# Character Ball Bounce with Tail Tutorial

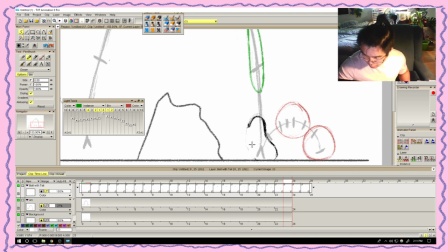(66:43)
I can make it a little bit fatter. A little bit. Just a little bit. That way is also there's a nice arc to it, right?
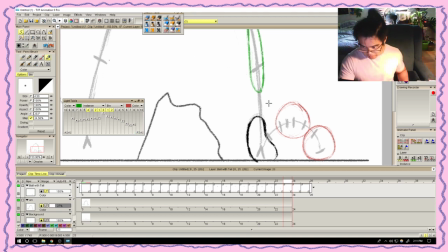So, and I guess we'll have to extend our actual
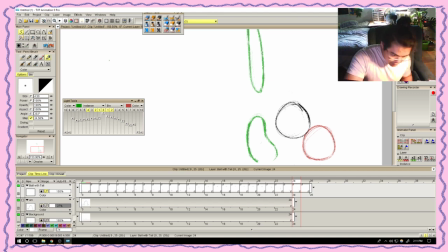(67:12)
frames because these aren't reaching anymore. So we'll give it another 5 frames. Hold, okay. Apply. Hold, repeat, apply.
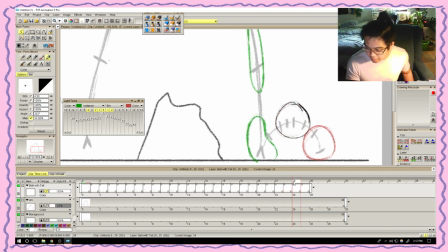(67:32)
And now we have our background again. So over here, lock these.
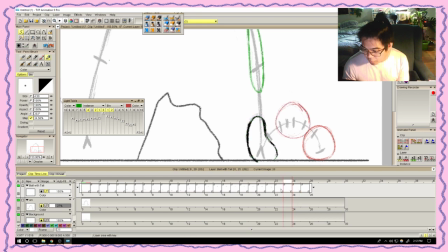(67:48)
From this frame, we said that there's going to be 2 frames over here. So very much like this, where it squishes. We're trying to control its weight back down, so it's not going to have to jump as high.
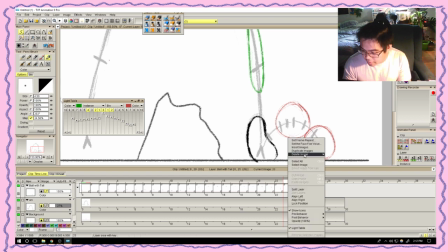(68:04)
Right, so from here, insert image, okay. Already transferring or swinging the weight back up.
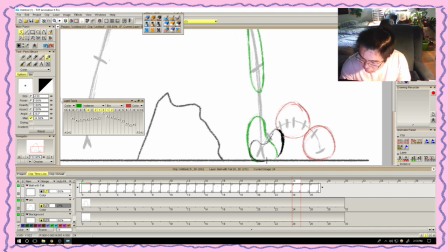The longer it is held onto the ground, the more control and power you have, right?
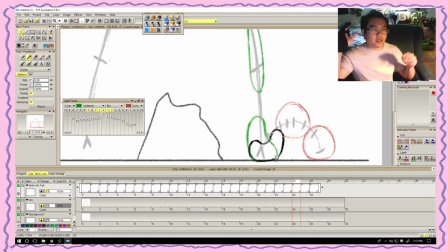(68:39)
If you're coming from an explosive state to like a more passive state, the longer you hold that bottom thing, the more like kind of the more of a cushion that you need, just so that you can actually control
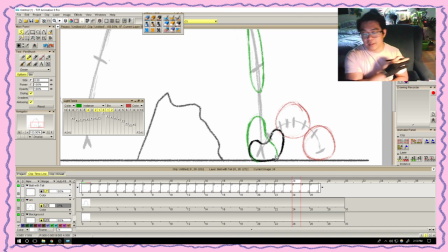(68:54)
the energy going back up. It's still gonna have to go up because there's still a lot of energy. You can't just like have that disappear, but you're gonna need to somehow control that and maybe have more keys where the ball is at the very bottom,
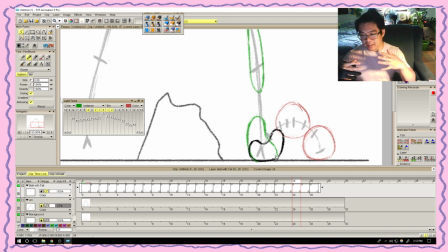(69:09)
just so that it looks and feels more like it, you know, is being controlled on the way up. Okay, whatever, we'll get to it. So that's these 2 keys over here.
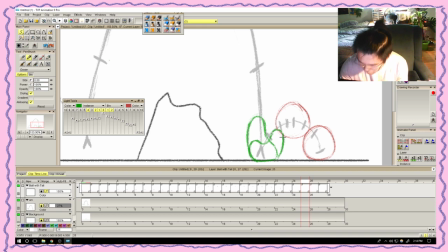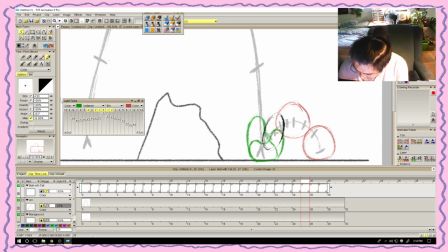I'm taking a lot of actually ideas from Sonic the Hedgehog, because this is essentially like his ball bounces.
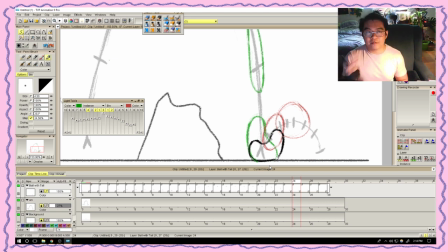(69:58)
Like it's not just he is a ball and he's jumping. It's a very, very controlled ball in a sense. He is alive. So even when he's in his ball state, he doesn't have.
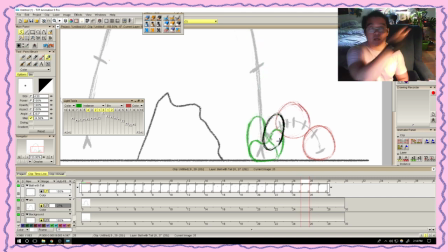(70:12)
It's not like he has no control of where he's going. If anything, he actually uses that to like launch himself forward, or like from tree to tree, or from building to building. if you watch the old school animation, Sonic animations, they're really really good at portraying weights and
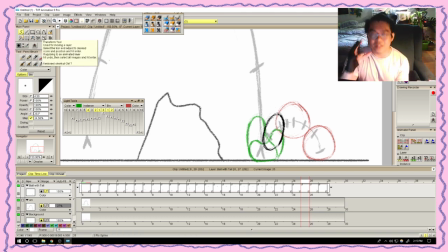(70:32)
direction, and like even with just a simple ball, it's amazing. The voice acting wasn't really that great, but like, ooh, like just some really really good animation.